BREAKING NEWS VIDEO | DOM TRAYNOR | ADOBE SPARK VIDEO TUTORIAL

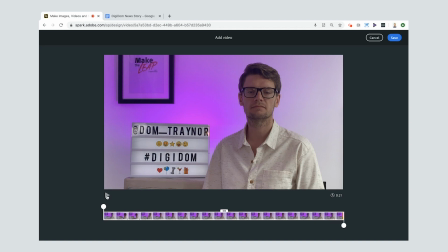4:08 Now you can trim off bits at the start and bits at the end but I'm pretty sure that the start shuffle the papers nice work nice I like that and just check the end is okay nice so I don't need I want the whole clip here so I'm going to press save now
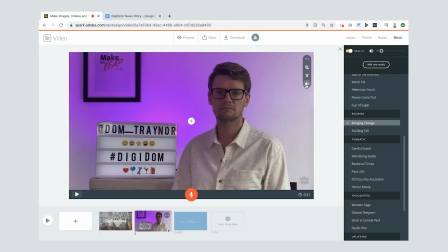4:29 that's in there I can do various things first thing I'm going to want to do is press the little speaker button and make sure my voice is going to be loud I'm also going to you know you can zoom into these things if you want to just make it a little bit more intense, get your face right up into the viewer's eye.
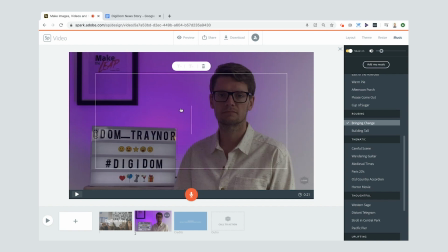4:46 And then I'm going to add some text in, which is going to be breaking news.
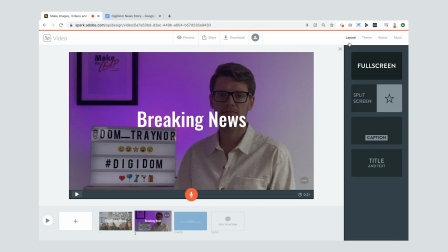4:51 But instead of it being in the center like that, I'm going to change mine to a caption because I think it's more newsy.
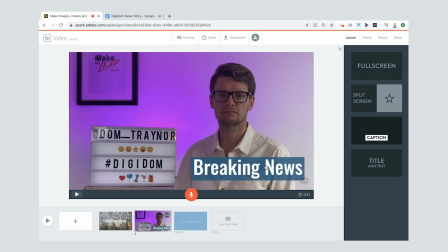4:59 I think you actually see this kind of thing on the news. I like that. Really nice breaking news. And I've got my video there. And then I'm going to add in the next slide. So I've got my breaking news.
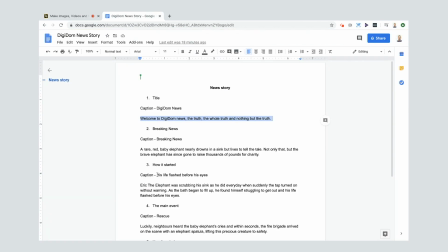5:10 It's done. And I'm going to go to how it started, right? So this is my main news story.
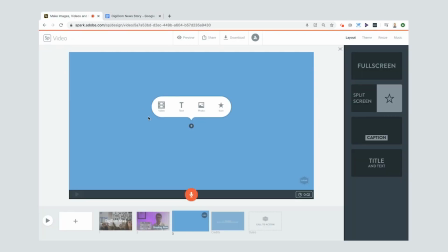5:16 This is my caption here. And let me show you this. So I'm going to put some text in. Oh, actually, just let me change the caption first. And then I can add in my text, make it more, no, maybe, maybe keep it that kind of size. And then also, I've got some, I've got some video that I'm going to pop in here.
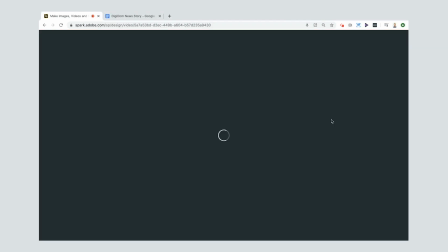5:34 so it's going to be accident that's the one cool now let me show you what I'm going to do first so let's
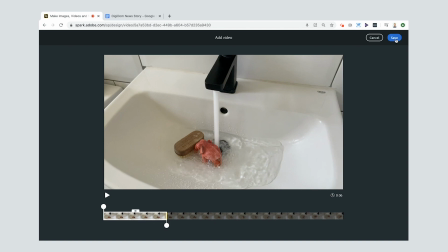5:43 just press save on this I'm not going to try and trim this clip here because I'm going to show you what I want to do with it so press save and
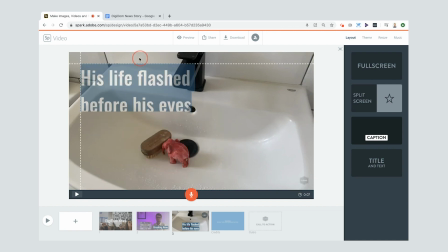5:51 then I can move this caption here my pop it up there his life flash before his eyes and let me show you a little technique okay I'm going to record my voiceover first,
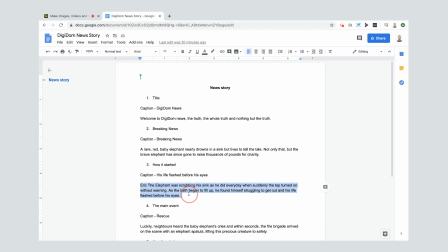6:01 which is this one.
Eric the Elephant was scrubbing his sink.
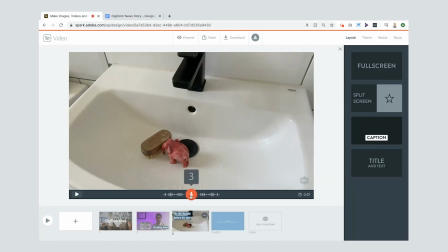6:04 Eric the Elephant was scrubbing his sink, as he did every day, when suddenly the tap turned on without warning. As the bath began to fill up, he found himself struggling to get out, and his life flashed before his eyes.
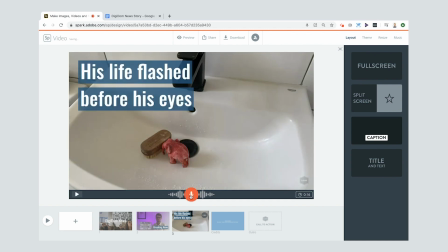6:19 Shall I my news presenter voice? I'm not sure I do. It's a little bit weird, but I'm having fun, and that's the main thing. So we've got our voiceover it in here. And let me show you what I'm going to do now.
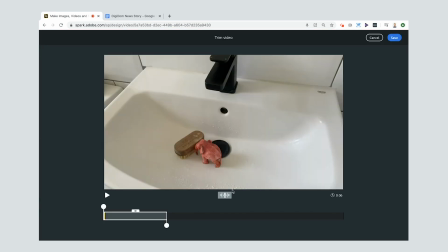6:29 So if I go back into this trim button here, if I press this button here, align to narration,
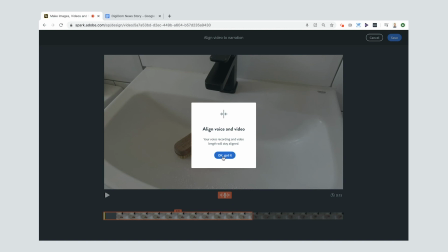6:38 it's going to, my voice recording and video will stay aligned. So the video clip will be the same length as the narration.
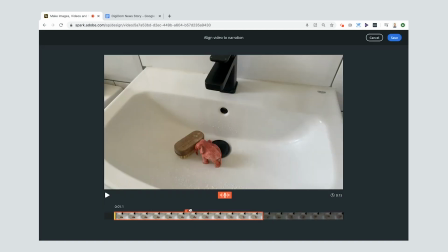6:46 So let me show you now. I can move this around and choose where I want it to go. So I'm going to preview this clip. nice so I want that I want it to have the tap turned on suddenly without warning okay so
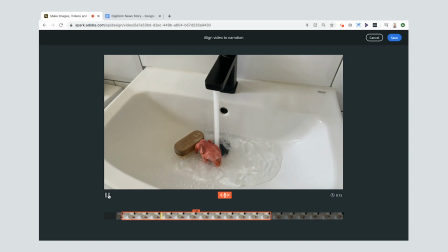7:03 turns on there okay nice I like that that'll do for me cool press save
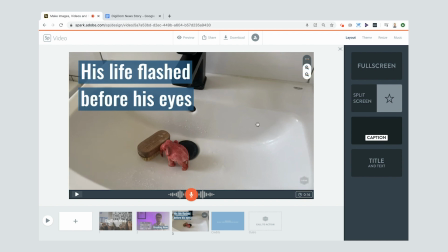7:10 now you can do other things like zooming in on this if you want to get the elephant nice and central
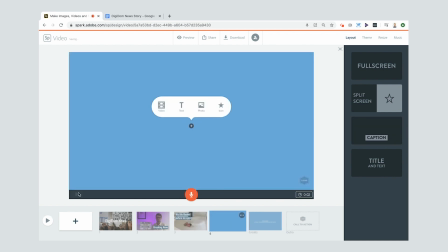7:15 I'm pretty happy so I'm just going to move on to the next one press the plus and we're going to look at doing this section here, the main event. So my caption that I want to put in, I do think captions work really well for new stories. That's why I want to use them.
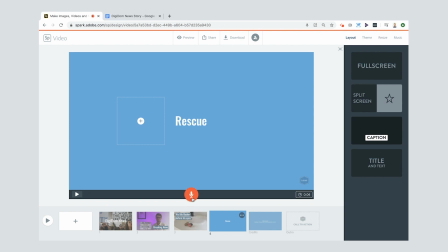7:29 So I'm going to pop that one in there. And what I'm going to do this time is I'm going to record my voiceover first because it probably will save me some time.
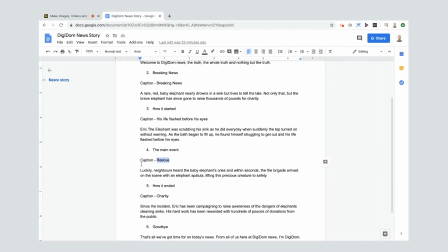7:37 So let me show you this. I've got my voiceover here.
Luckily, neighbors heard the baby elephant's cries.
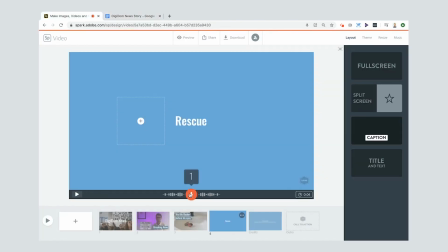7:44 Let me record this one.
Luckily, neighbors heard the baby elephant's cries, and within seconds, the fire brigade arrived on the scene with an elephant spatula, lifting this precious creature to safety.
So I've got 12 second voiceover. You can see that down there.